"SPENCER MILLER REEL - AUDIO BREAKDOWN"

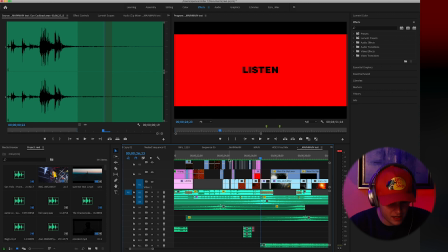8:30 Yo, listen.
Add that in, Yo, listen.
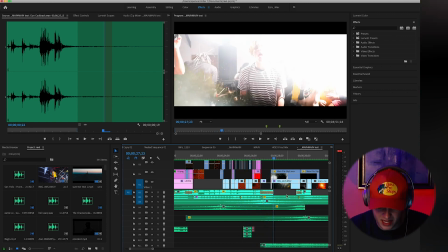8:35 it hits, I don't know.
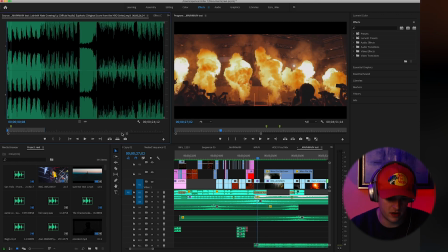8:37 So then we've got the second song in the video, or I guess second section of the video, that's kind of like the intro, then we've got this main section. I kind of have it in, I don't know, the way I think of the video is in kind of phases. That's the kind of crazy intro. Second phase is this one. This is a song from Euphoria called Nate Growing Up by Labyrinth.
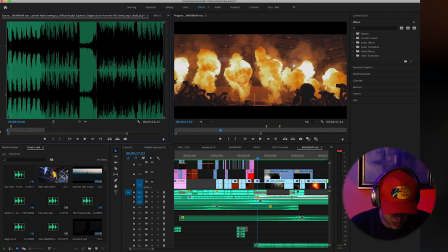8:56 Incredible song. So, I mean, I'm sure you know it, but...
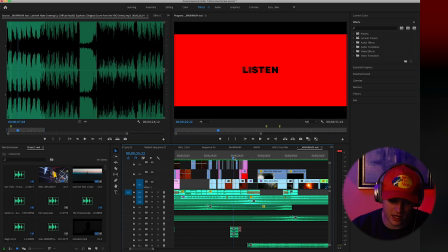9:06 It hits, it's just so good. So, kind of the intro of the song, again, starts just with that. So that's kind of why I liked almost doing this big, crazy EDM build-up into that. To have that song just such a harder hit when it comes in. And I'm also using risers.
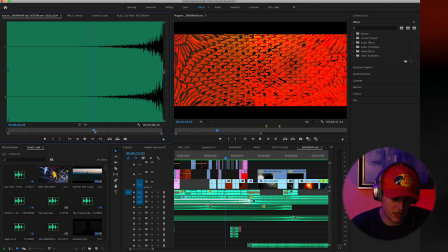9:26 This is a riser if you don't know what it is. And then I have that reversed on the other side to a hit. So when they come together,
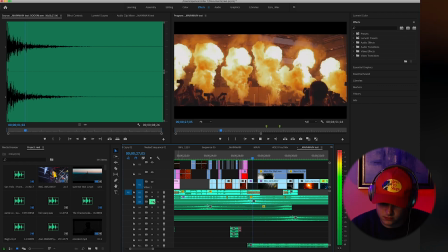9:39 without that, I'm gonna see if it makes a difference, I guess. Yeah, more of a hit with this.
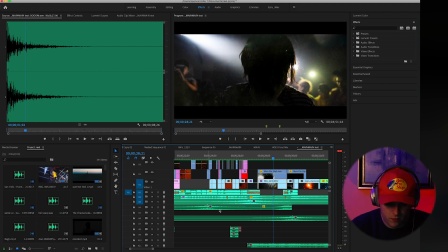9:52 So then what I did with the song was, again, the song just goes, that's kind of all it does.
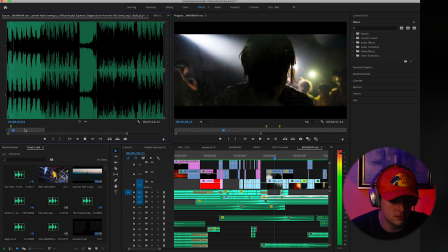10:04 So what I wanted to do was take
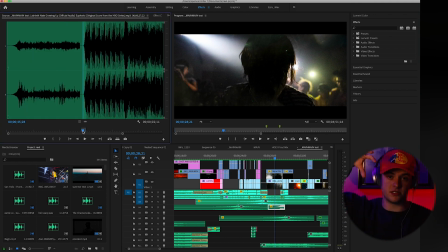10:09 a section of the song and reverse it so that sometimes when it goes, it's that reversed into itself. I don't know, but for some reason in my head I wanted to try that. So that sounds like this.
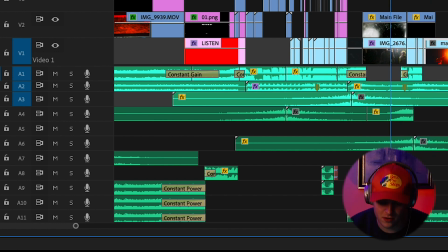10:26 So, and then
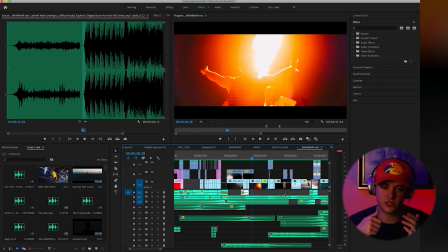10:30 I'm also adding little complexity so it doesn't feel so repetitive, because the intro of this song is just that whatever, just over and over again. So I'm adding little differences kind of here and there into the song to make it a little bit more interesting.
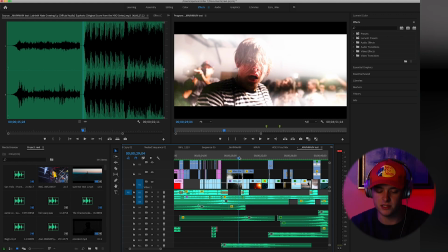10:42 And then with the audio elements I'm adding, because I do all the audio first, I then can make cuts based off that instead of just, a big shot every single time.
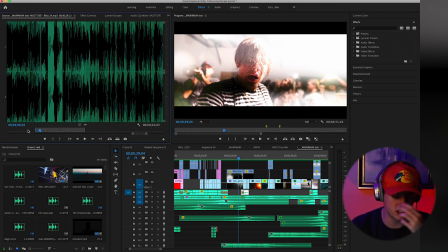10:52 So what I'm also doing is, this is a really quick little snippet of a EDM drop. Yeah, so that's really quick. What I did was I took this little tiny section, threw it in right as the big voice hits.
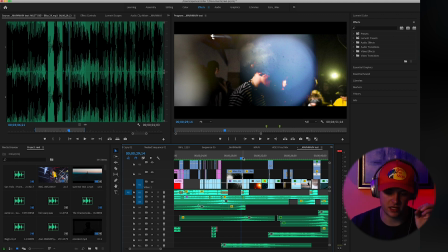11:11 And then that allows me to do a lot of cuts, like really quick, fast cuts in between big main shots.
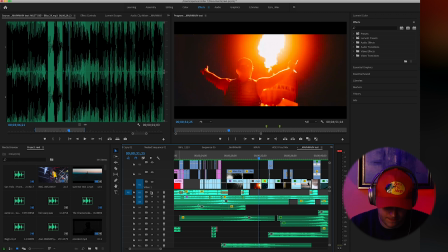11:20 I don't know. So without that, and without the reversed voice, it sounds like this.
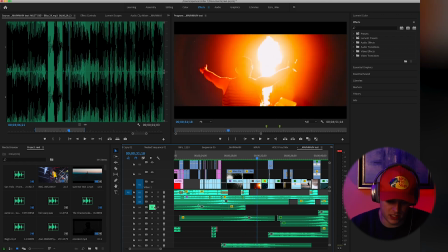11:30 Not as interesting, I guess, as that. And then in the background here, I've got some thunder going on,
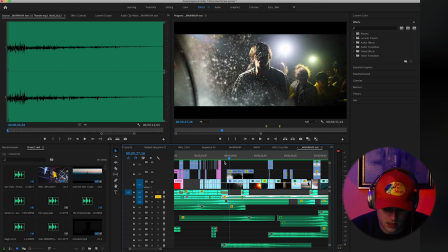11:43 as you can hear there. So if I solo just the song that's playing, you hear, I don't know, there's just, it feels like there's so much missing.
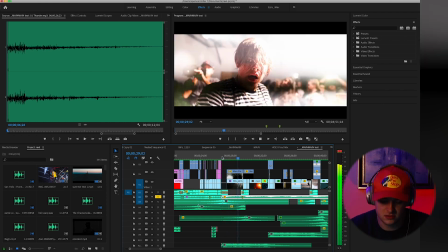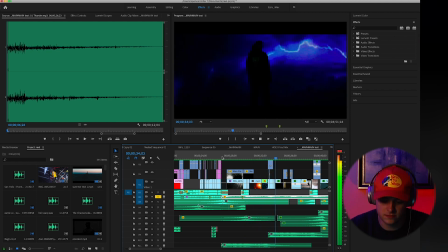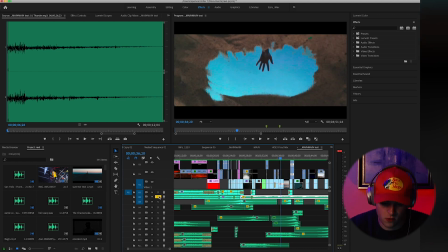12:01 Versus now with everything on it.
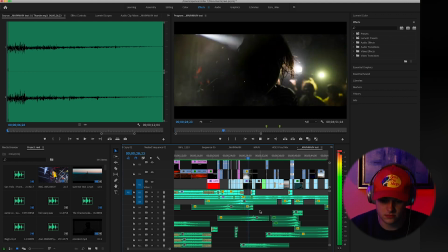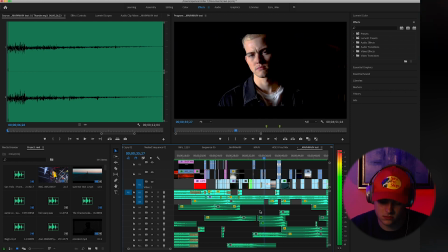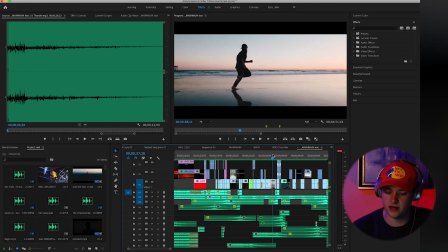12:17 So again, at another point here, I'm adding the reversed vocal, and that little EDM, whatever it is that it does, you know what I mean? And again, like I said, it gives me more room to play with on the visual side when the song's doing something a little bit more interesting.